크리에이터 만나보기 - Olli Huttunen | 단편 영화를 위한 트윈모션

My name is Olli Huttunen. I am from Finland and I use Twinmotion to create short films.
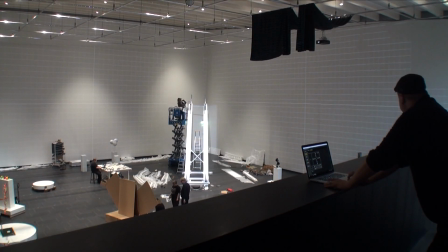[0:10]
I have worked at the museum as an audiovisual technician for the past 15 years.
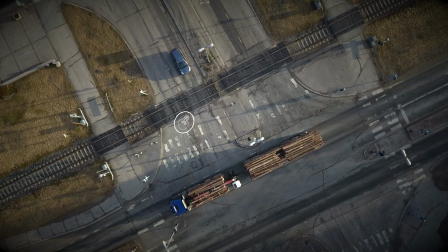[0:17]
Animation, 3D modeling, video editing and aerial photography with a drone are my favorite hobbies.
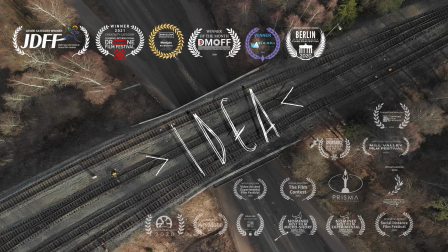[0:25]
Through them I have participated in several short film competitions.
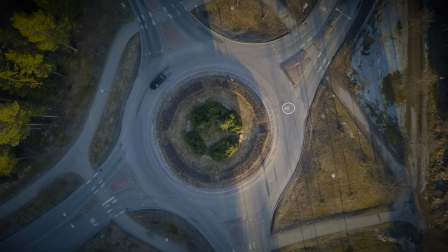[0:29]
Today, I work as an entrepreneur in the audiovisual sector.
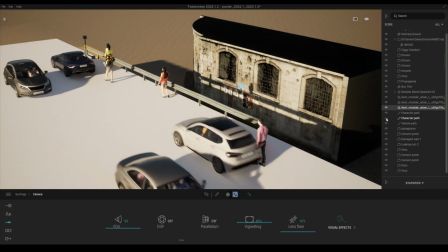[0:37]
I was really excited when I first tried Twinmotion.
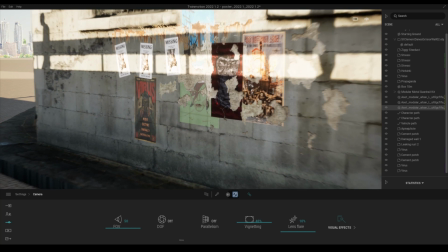[0:42]
I had been looking for the tools to quickly produce these spectacular images and animations using real-time graphics.
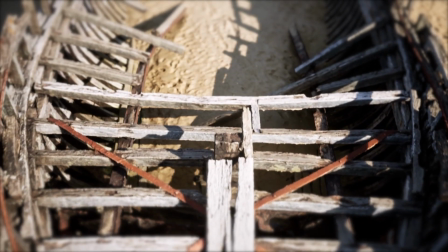[0:50]
Twinmotion was many times easier to learn and produce different environments quickly.
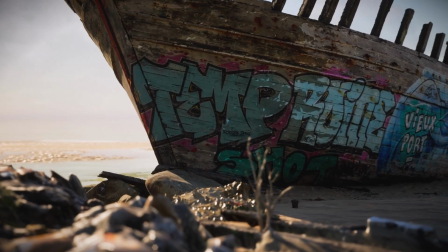[0:57]
and it was also really easy to make these cinematic camera movements in it.
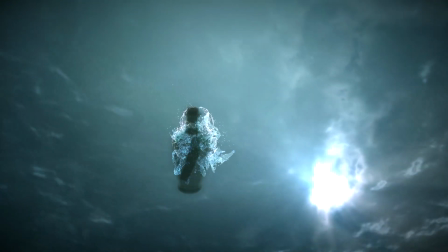[1:05]
Messages is my first short film. It is a montage of different ways we try to communicate with each other.
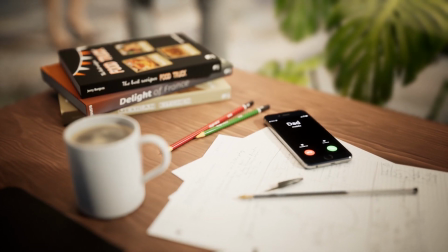[1:13]
It speaks to our desire to reach something that may never reach its destination.
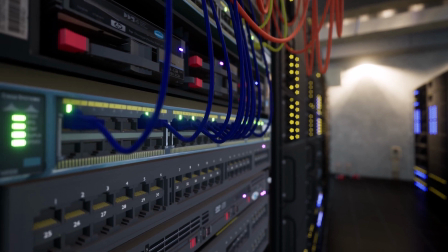[1:20]
Messages is about 95% executed inside the Twinmotion,
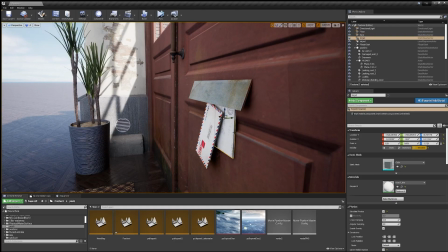[1:24]
but in the most complex animated scenes I have used Unreal game engine
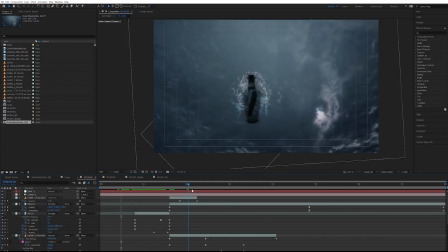[1:30]
and some of the details I have also combined and post-processed inside the After Effects.
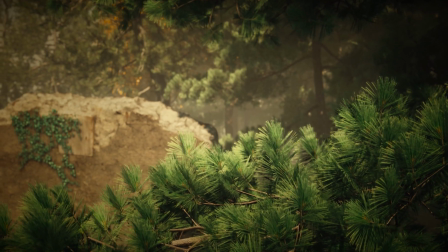[1:40]
For me, music is the most important part of the whole filmmaking process.
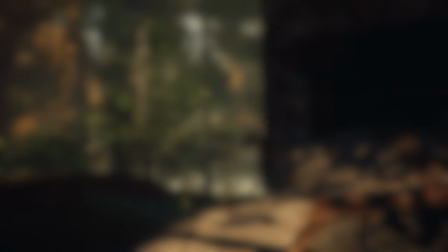[1:45]
When I find such a track that speaks to me visibly,
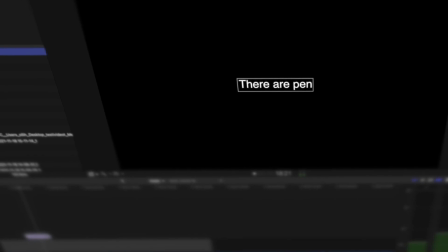[1:49]
I take it to my editing program and write very simple sentences about what should happen in the scene.
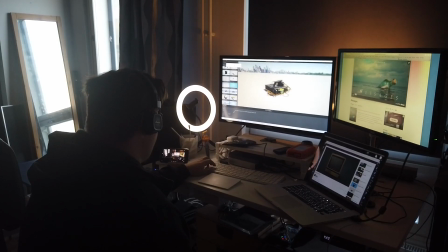[1:57]
I cut to the rhythm of the music and eventually I get a scripted piece.
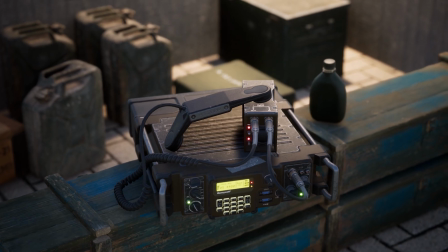[2:04]
Then I just start to model and building these sentences into 3D scenes inside the Twinmotion.
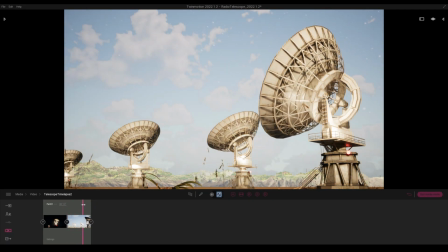[2:14]
Because Twinmotion makes it very easy to change the time of the day and play in different weather conditions,
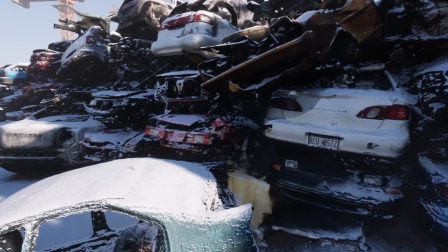[2:21]
mimicking time-lapse shots with the Twinmotion has been an interesting project.
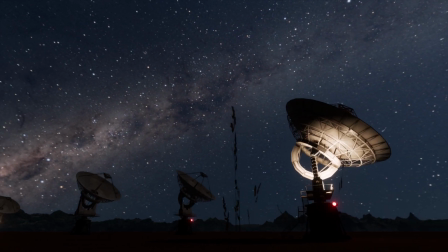[2:27]
We all have seen one typical picture, a Milky Way, with a group of radio telescopes rotating on the foreground.
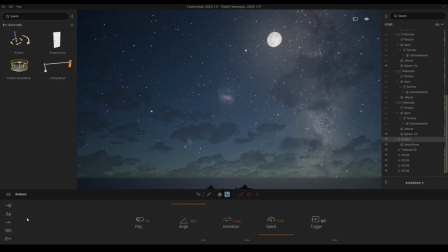[2:35]
I used an image of a Milky Way as a skydome background
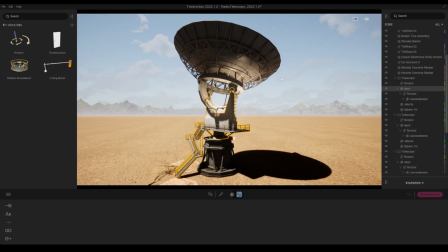[2:39]
and I got a 3D model of the radio telescope from Sketchfab.
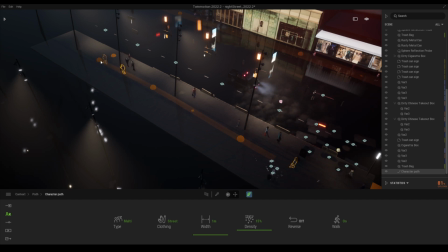[2:48]
I really like the Twin Motions crowd and the traffic path feature.
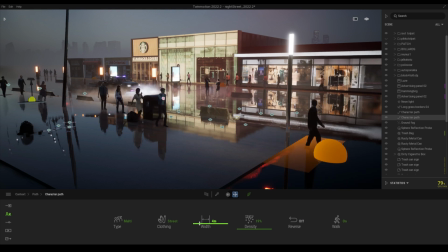[2:53]
They give a truly authentic feel.
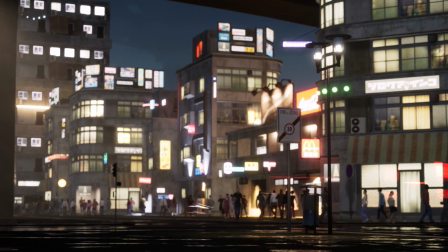[2:56]
I can create very exciting cinematic scenes that gives the atmosphere of the living city and gives the presence of big crowds.
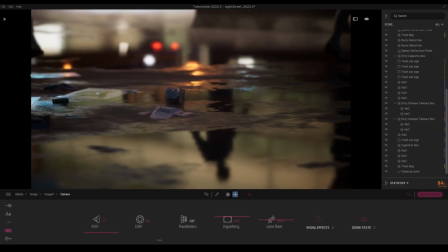[3:05]
I also like a weather setting that creates large bottles and makes
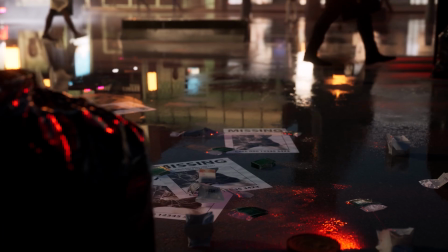[3:10]
their ground very wet and allows you to see interesting views from the reflections.
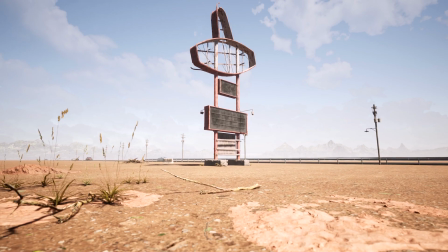[3:19]
I believe that virtual production has already revolutionized the making of the films and TV series.
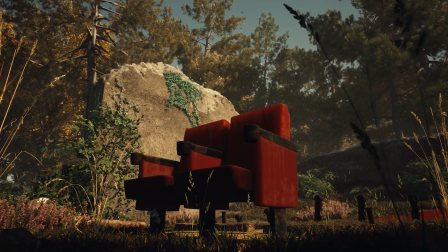[3:27]
Why not try the Twinmotion or Unreal game engine?
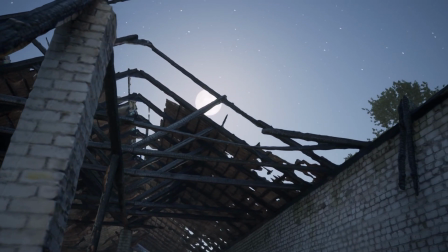[3:31]
When When you manage to build a simple landscape and start to play in there with a virtual camera, it will surely give you ideas and inspire you to tell something with this media. I think it's worth it and I feel that it's going to be the way of the future to make movies.